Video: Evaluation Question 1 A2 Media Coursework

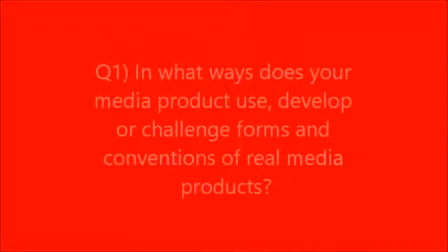[0:00]
Hello there, this is for the evaluation question for A2 Media.
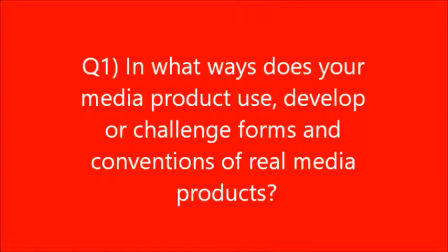[0:07]
In what ways does your media product use, develop or challenge forms and conventions of real media products?
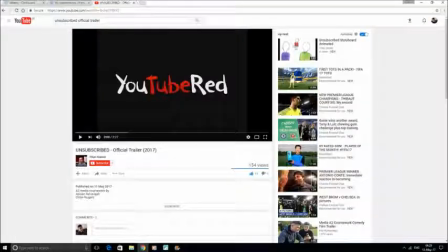[0:14]
One of the first media products we had to create was a feature film, a trailer for a feature film. And for this, our group this trailer was called Unsubscribed.
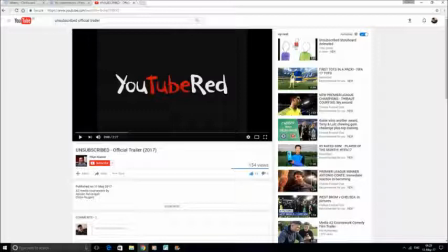[0:32]
I'm just going to go through it in a linear fashion through the trailer as it is. Initially, we see the logo of YouTube Red, which has been done by ourselves, as we did not want to.
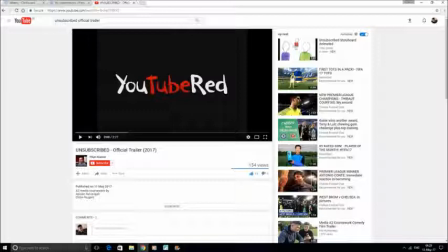[0:52]
We want to show the modern nature and individual nature of YouTube, how they can adapt to specific movies. And yes, the colors red, white and black are very conventional of the horror genre.
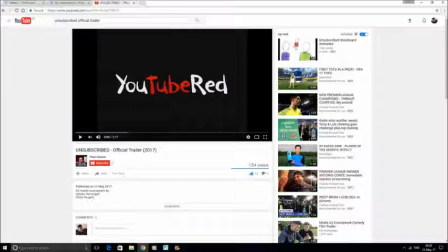[1:10]
The next company involved is called Stargate Studios. Again, we use their own font, and this was a made-up company, unlike YouTube Red. And in this we have plenty of distortion, elements of something being wrong,
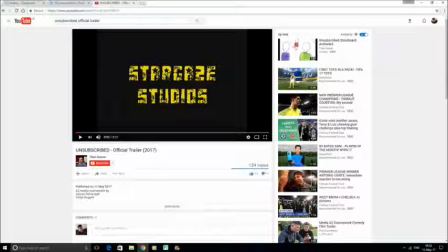[1:28]
and it's relatable to existing logos as well, as we did our research.
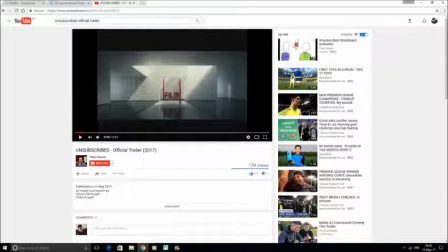[1:36]
Finally, we have included Film 4 as our final production or almost distribution company, seeing as Film 4 are often involved in low budget independent films that are British.
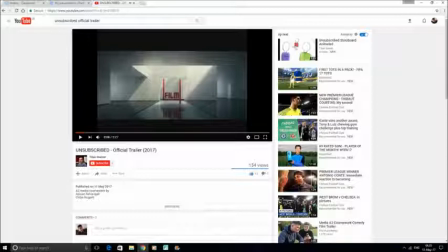[1:53]
All of these are conventional, as you need several production companies or companies involved in making an independent movie, as they need the any financial support they can get.
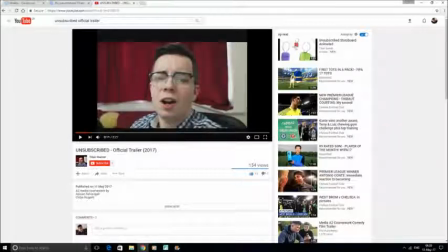[2:07]
When we start the trailer, we see a close-up of Sean, one of the characters in the film, and you can see by the portrayal of him wearing the glasses that he's the nerd of the group,
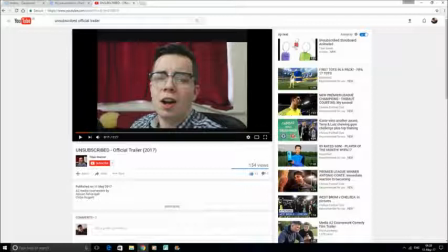[2:27]
and you can see there's a distinct red background to show danger, foreshadowing his death, which is typical and conventional for a slasher trailer or movie.
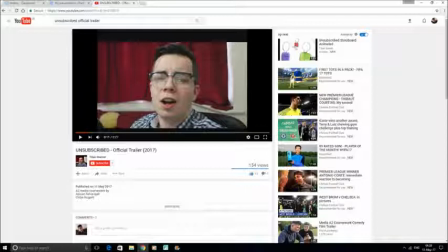[2:44]
And furthermore, the handheld camera gives authenticity as modern vloggers often use this sort of handheld format, and so the audience
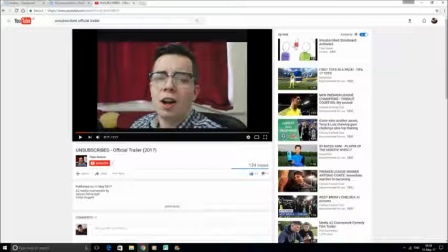[3:05]
our age group is between 15 to 19, so they can relate to this style of camera work. This links to the uses and gratifications theory,
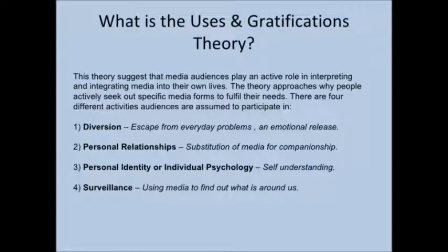[3:17]
as this theory suggests that media audiences play an active role in interpreting and integrating media into their own lives, which links to the fact that Sean is a YouTuber, and the audience take them into their lives
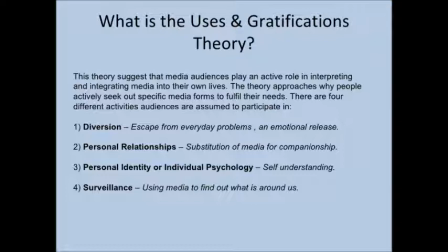[3:35]
as part of finding out their identity and seeing what they like, what is around them. They're using media to find out essentially about themselves and what is around them.
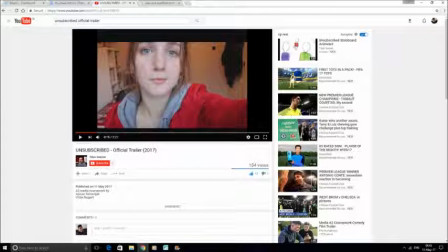[3:46]
Then we move on to Morgan, who we initially see pressing the camera, which indicates it is a YouTube video, and she's wearing red, which again indicates danger and death,
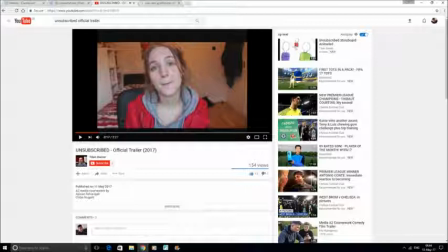[4:04]
and it shows that she has the potential to be the promiscuous girl at this stage, and her bedroom is typical bedroom of maybe a teenager or a person of her age group,
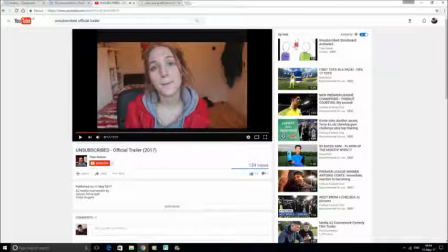[4:24]
as you can see things lying around, books, a bed, clothes, a picture, things like that, things that you expect in
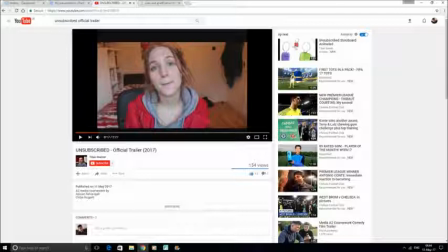[4:38]
a typical teenager's bedroom. In comparison to the Sean and Morgan,
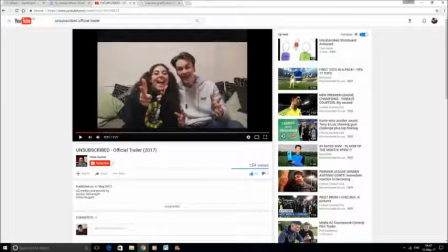[4:45]
Harry and Yarmo's entrance is much more dynamic, and it emphasizes their youth, which is conventional, yet in some elements unconventional, as they're doing it different to how the other two did.
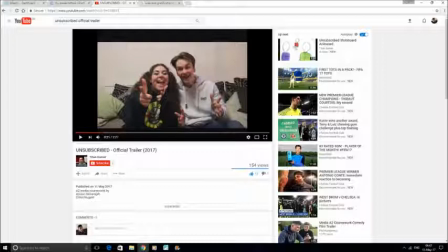[5:04]
These are a pair of YouTubers instead of the singular the other two are. Later on in the trailer we see the young people, the characters in the trailer, climbing over
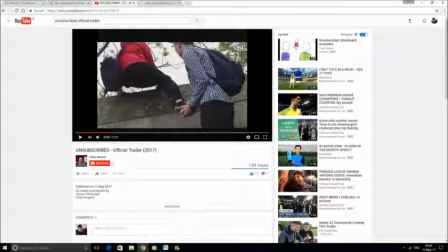[5:21]
almost a fence, and this highlights the rebellious nature of young people,
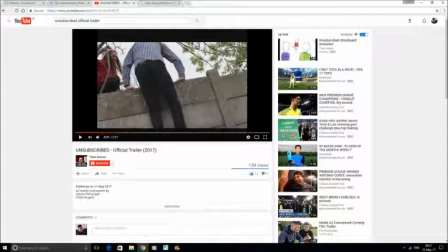[5:27]
which is in line with the typical characteristics placed among young people. From then on, there is
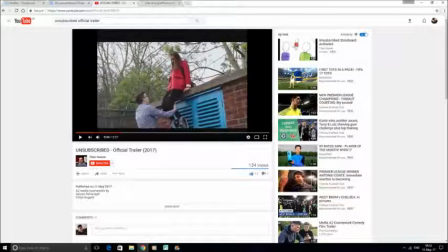[5:36]
a lot of jump cuts used in the trailer, which is typical of a
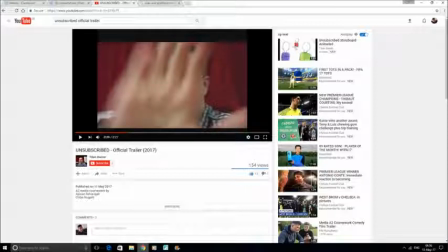[5:46]
video of vlogging sort of genre, and which shows that this is again a YouTube video. The transition is very, very important in changing the tone of the trailer,
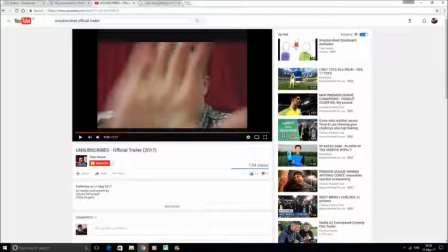[6:05]
as soon as Sean's hand hits the camera, you can see that the tone shifts and it goes darker,
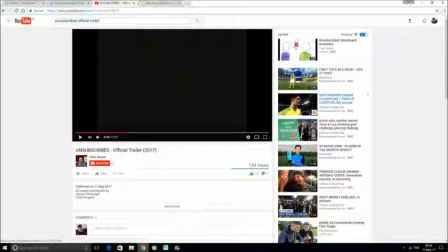[6:14]
which again is convention. The use of Sean's hand hitting the camera to him opening
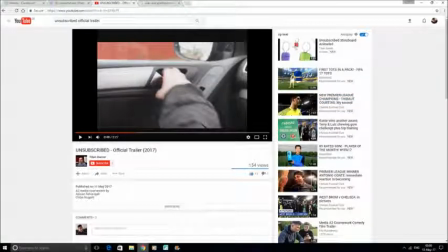[6:22]
the car door is continuity editing,
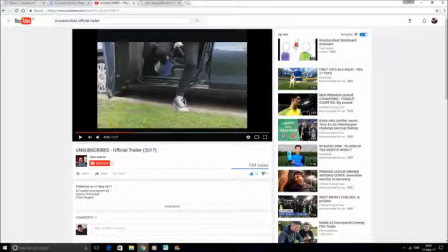[6:26]
and then we see matched action when he opens the door and gets out of the car.
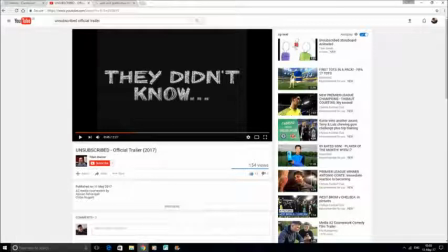[6:33]
The text that appears afterwards, "They didn't know," is a sort of a TV screen-like feature, which highlights how technology has gone wrong in this film.
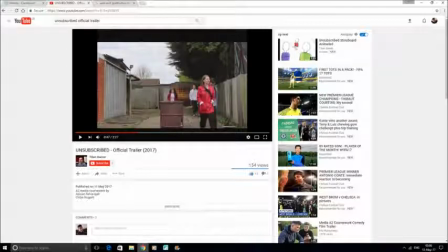[6:47]
Later on we see a shot of the four characters walking to the destination, and at one stage you see Yarmul alone and almost on top of a bin,
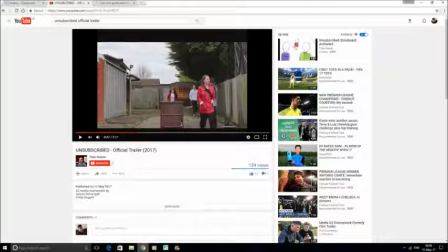[7:06]
which indicates that she is going to be the first one to die. This is unconventional, as she can be seen as a typical final girl, but through this
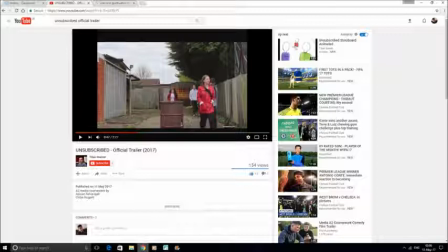[7:23]
representation we're showing that she is indeed not the final girl, and that there is a twist element to this trailer.
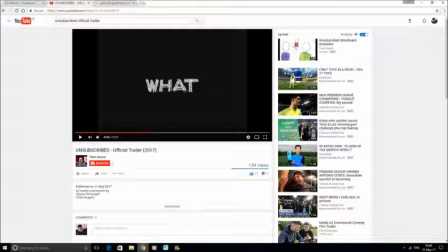[7:31]
Again, we have text afterwards saying "what" with the same TV screen-like feature, reiterating the point of technology going wrong in this trailer, in this movie.
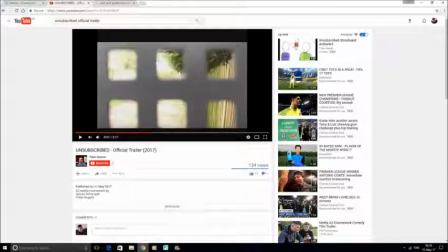[7:41]
It's followed by a shot of a gate, which indicates how these characters are in a barrier and they're trapped inside the world of the killer as soon as they enter the school.